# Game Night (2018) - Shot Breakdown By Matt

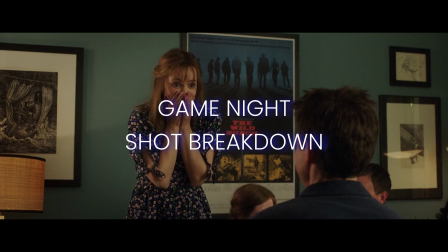Alright, so we're back. The shot I wanted to talk about today is one shot I really, always like in Game Night.
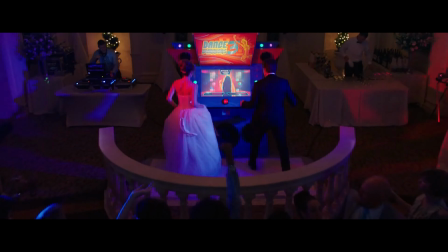Game Night is not a masterpiece, but in a way, like, while being a simple comedy,
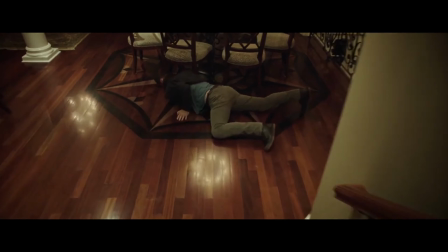they achieve a lot of things that most movie, they try to do, and this one just do it well.
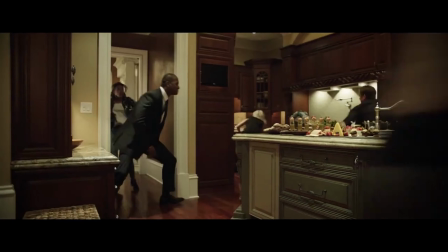While doing it low key without any spotlights, just doing it with class.
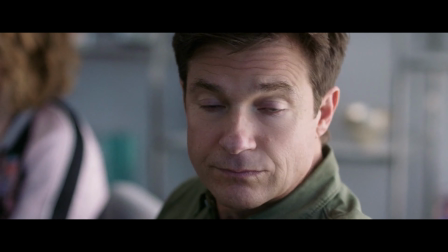Anyway, so in Game Night, there's a shot that I always really loved,
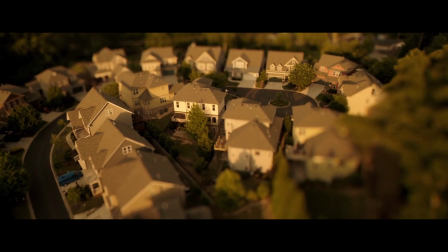and it's actually I want to talk about a technique that they use, and it's the tilt shift lens.
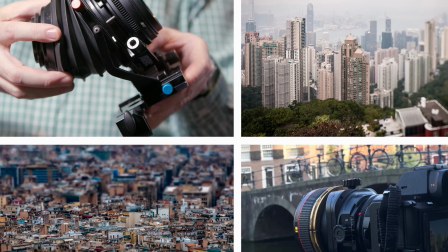It's something that it's been used more and more often these days,
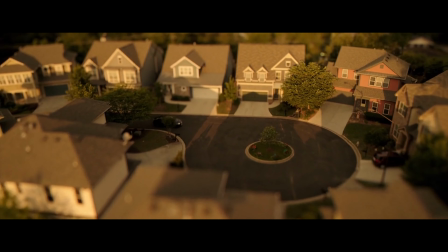but I love when it's used in a smart way, like they did in Hereditary with Toni Collette's character.
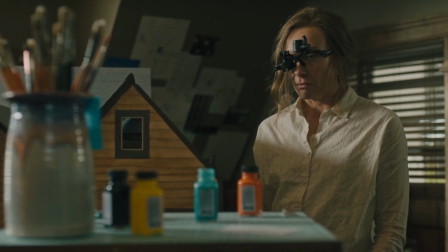She's building those dollhouse and those maquettes, and she's painting all those little miniatures.
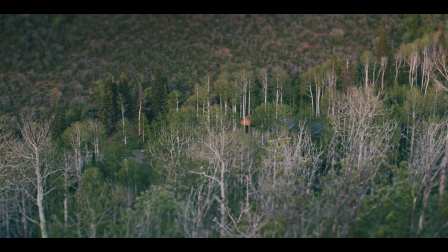So in the movie they use the tilt shift lens to use those wide aerial shots. So anyway, when it's used really well, like in Hereditary, to push a narrative, it's always a great storytelling technique.
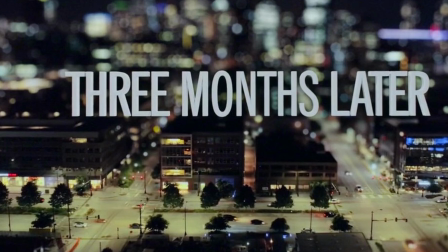So in Game Night they actually use it in a couple of times, but there's one,
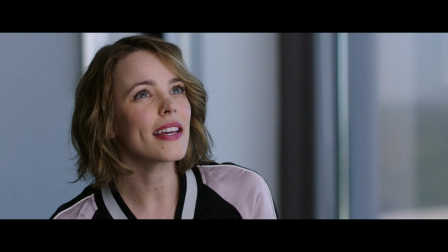the first time it's introduced in the movie is really genius, and kind of like
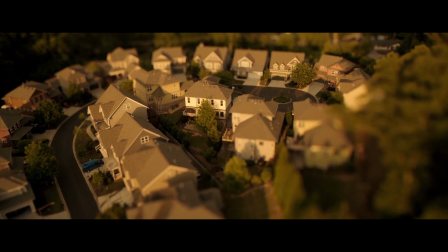tells a lot about the movie itself. Just a movie that wants to have fun. And by the way, it's a movie that's done by John Francis Daley and Jonathan Goldstein.
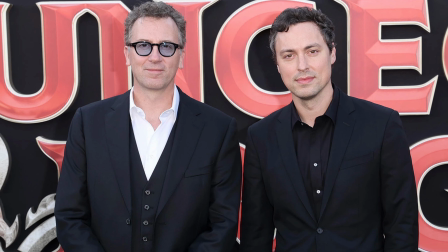So they're the writers and directors behind recently Dungeons of Dragons.
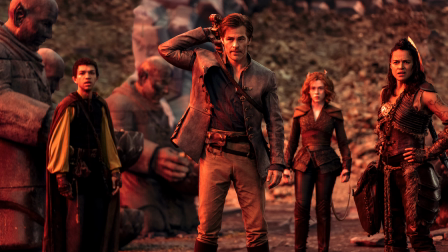So clearly those guys, they love all board games and those kind of stuff,
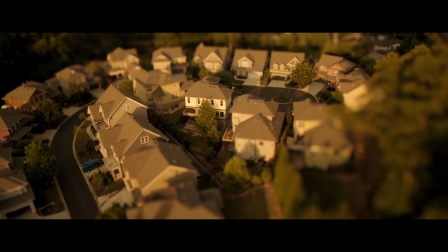and just using filmmaking techniques and incorporating that into the movie just show their love for both movies and games.
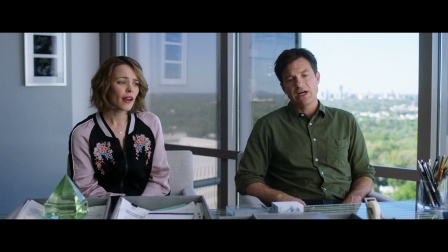So that's why Game Night just highlights all of that. So sorry, that was a really long intro.
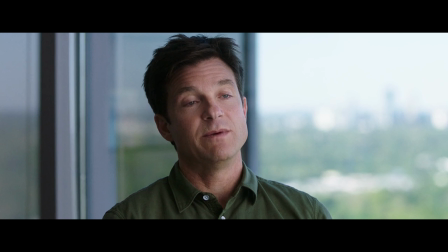So let's get into the shot itself. So yeah, basically the shot starts and they're arguing with their therapist because
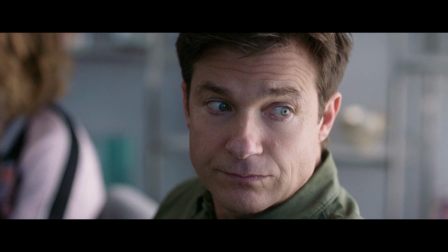Jason Bateman's character is a little bit more too competitive, and Rachel McAdams, by the way, what a great actress,
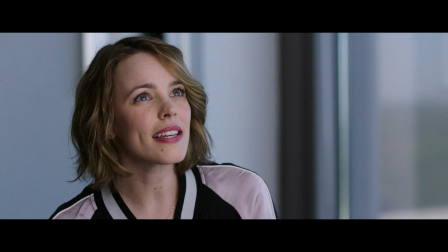great casting in that movie once again. But she's just trying to tell her therapist that he's too competitive,
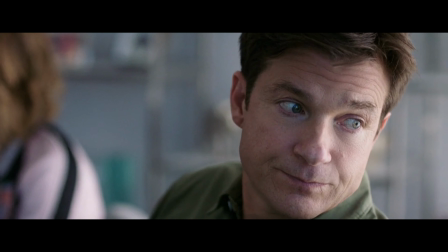and he's just looking by the window, just thinking about the game night, the one that's coming next.
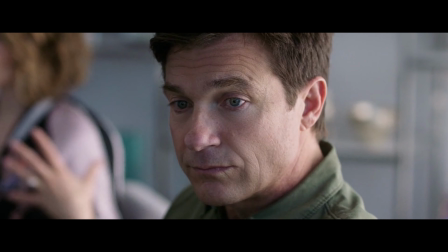So you're just seeing that in that shot. He just turns to the window and his head is somewhere else, and this is where we see that shot.
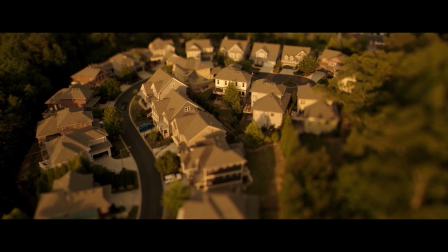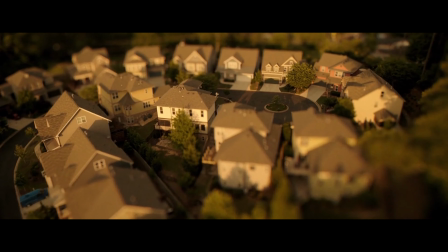Brilliant.
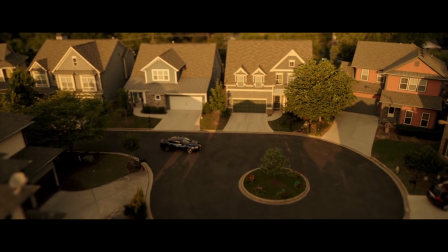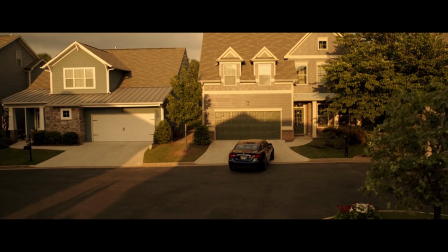Okay, so let's just go back.
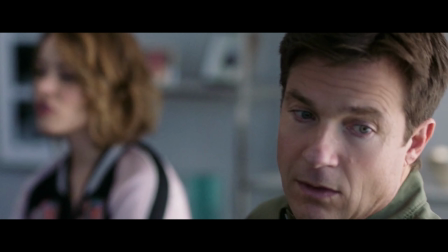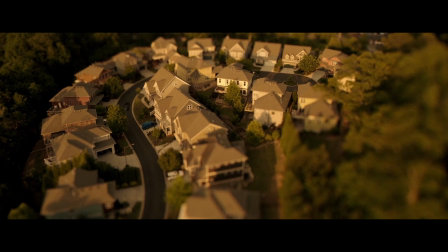So as he looks down, you see that tilt shift lens that I'm talking about, but it's made in a way that everything on this, on the side of the screen is blurred, and there's a focus to a certain area,
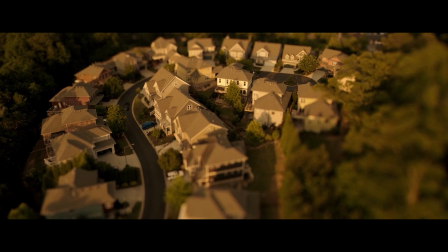but it's just the effect that you have that you're looking at miniature while it's an actual shot and it's taking place in real life.
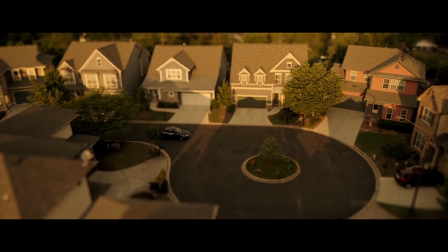And what I love about the shot is the camera actually dives down to the car as it pulls down into the driveway,
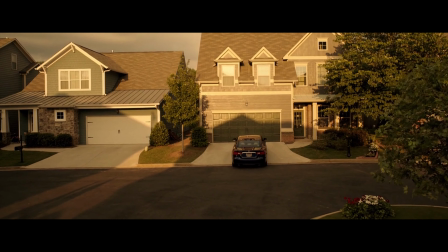and it comes from that shot into a real, you come back into the movie,
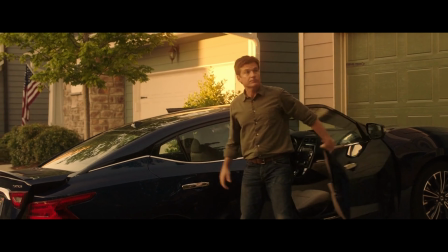going from board game into the movie. And then there's Jesse Plemons' character.
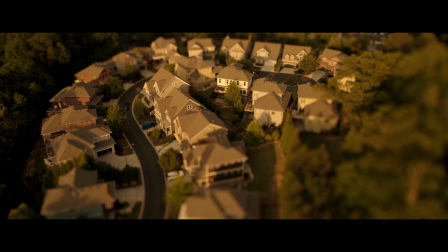But they actually do that a lot in that movie, using that specific technique, and just really good use of a filmmaking technique, but kind of that, pushing the narrative, because it makes sense into the,
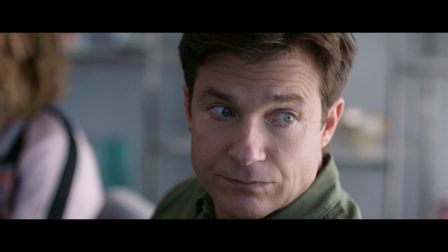the game night kind of mindset. So yeah.